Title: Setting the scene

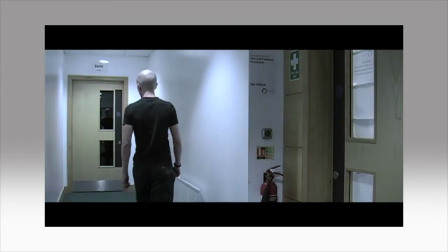Then, when he walks down the corridor and enters the dark room at the end,
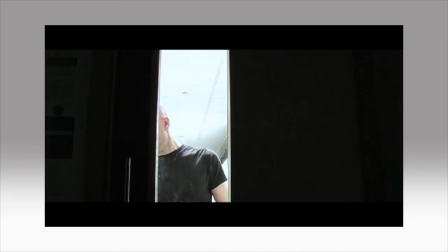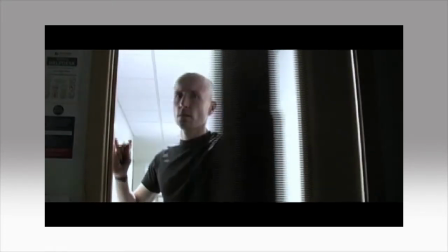you could cut at that point to the shots of the stairs,
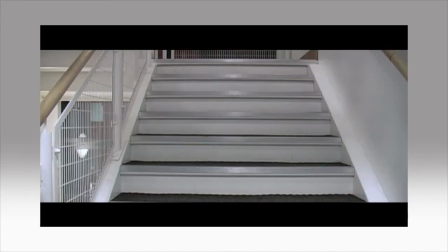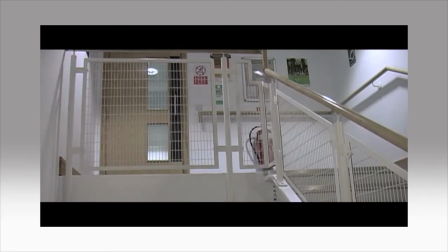and then the exterior location shot.
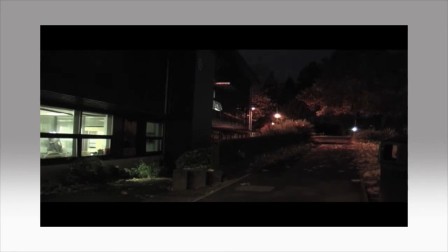This approach would be slightly more claustrophobic, as we don't really get where we are and the context for the scene immediately.
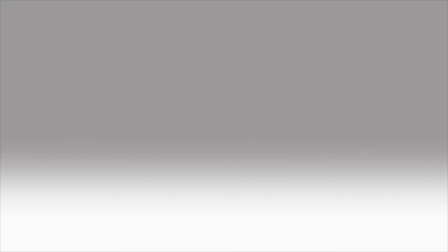Instead, we're thrown right into the character and what happens to them with close-ups and medium shots.
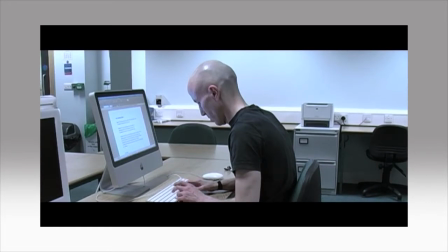At the end, the audience might feel
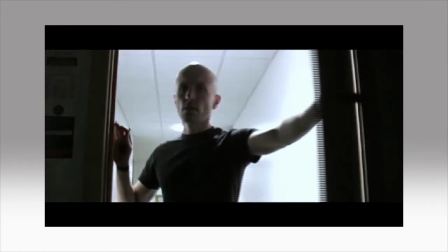a sense of bleakness and desperation as we slowly move back down the stairs,
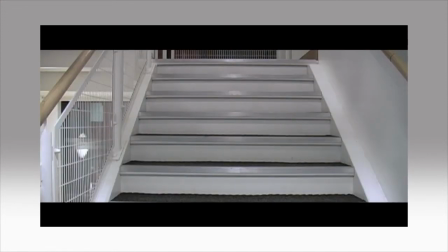away from whatever was in the room and back outside. As an audience, we're moving further away from what has happened to him.
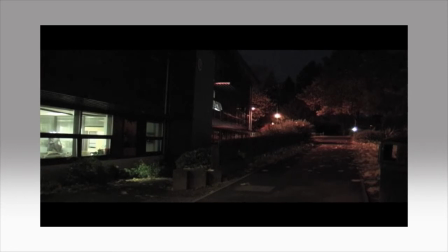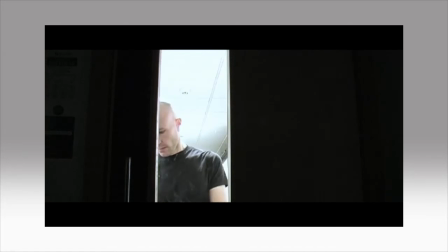However, in the first version, the scene ends with us, the audience, still on the floor with him.
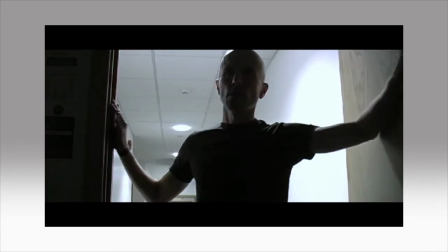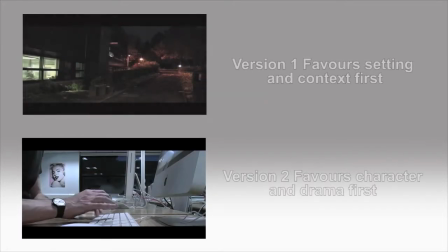Although the footage is the same in both cases, the editing approaches are profoundly different.
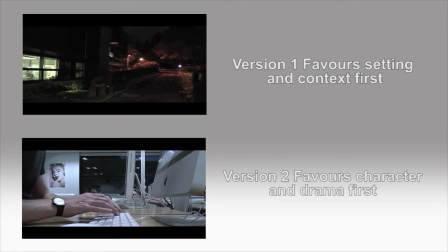The first approach favours context and setting first,
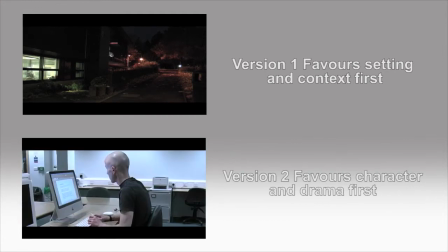and then moves on to character and what happens to them.
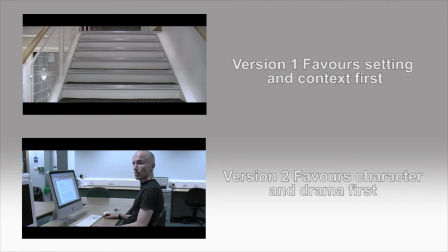The second approach favours character and drama first, and provides context later on.
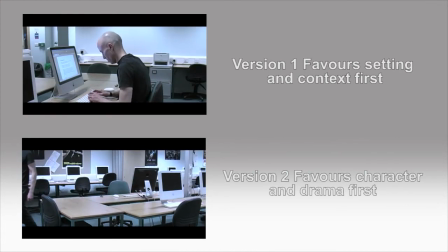What these two examples should lead you to understand is that the editor is as equally important as the director,
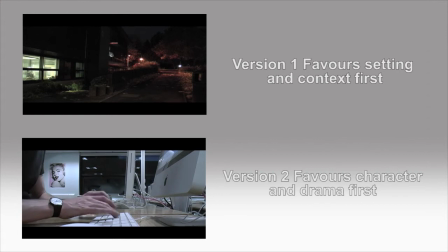for the choices that they make will have a major impact on how a scene plays out to the audience.
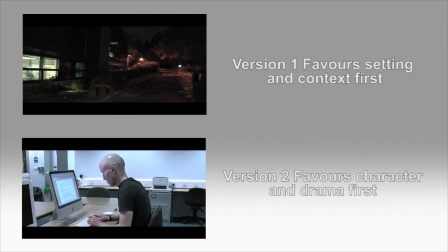This is why so many filmmakers today are very close and protective of the editing process.
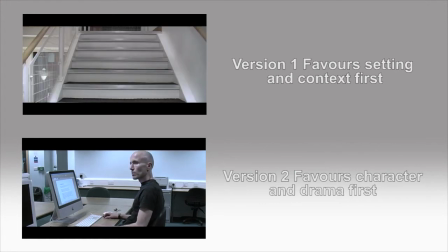As always, when you're developing your editing skills,
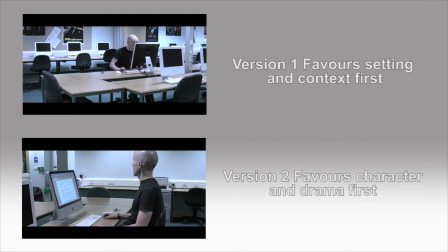it comes down to understanding your material and understanding how you want the audience to respond to the scene in question.
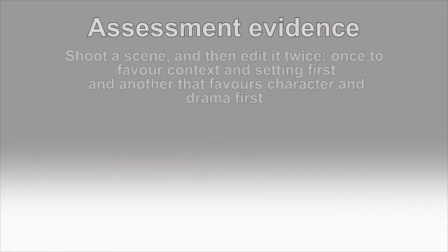For assessment purposes, film a short scene using a good variety of shot types. Then create two different methods of setting the scene, like the ones we examined earlier. Please keep the footage for later assessment purposes.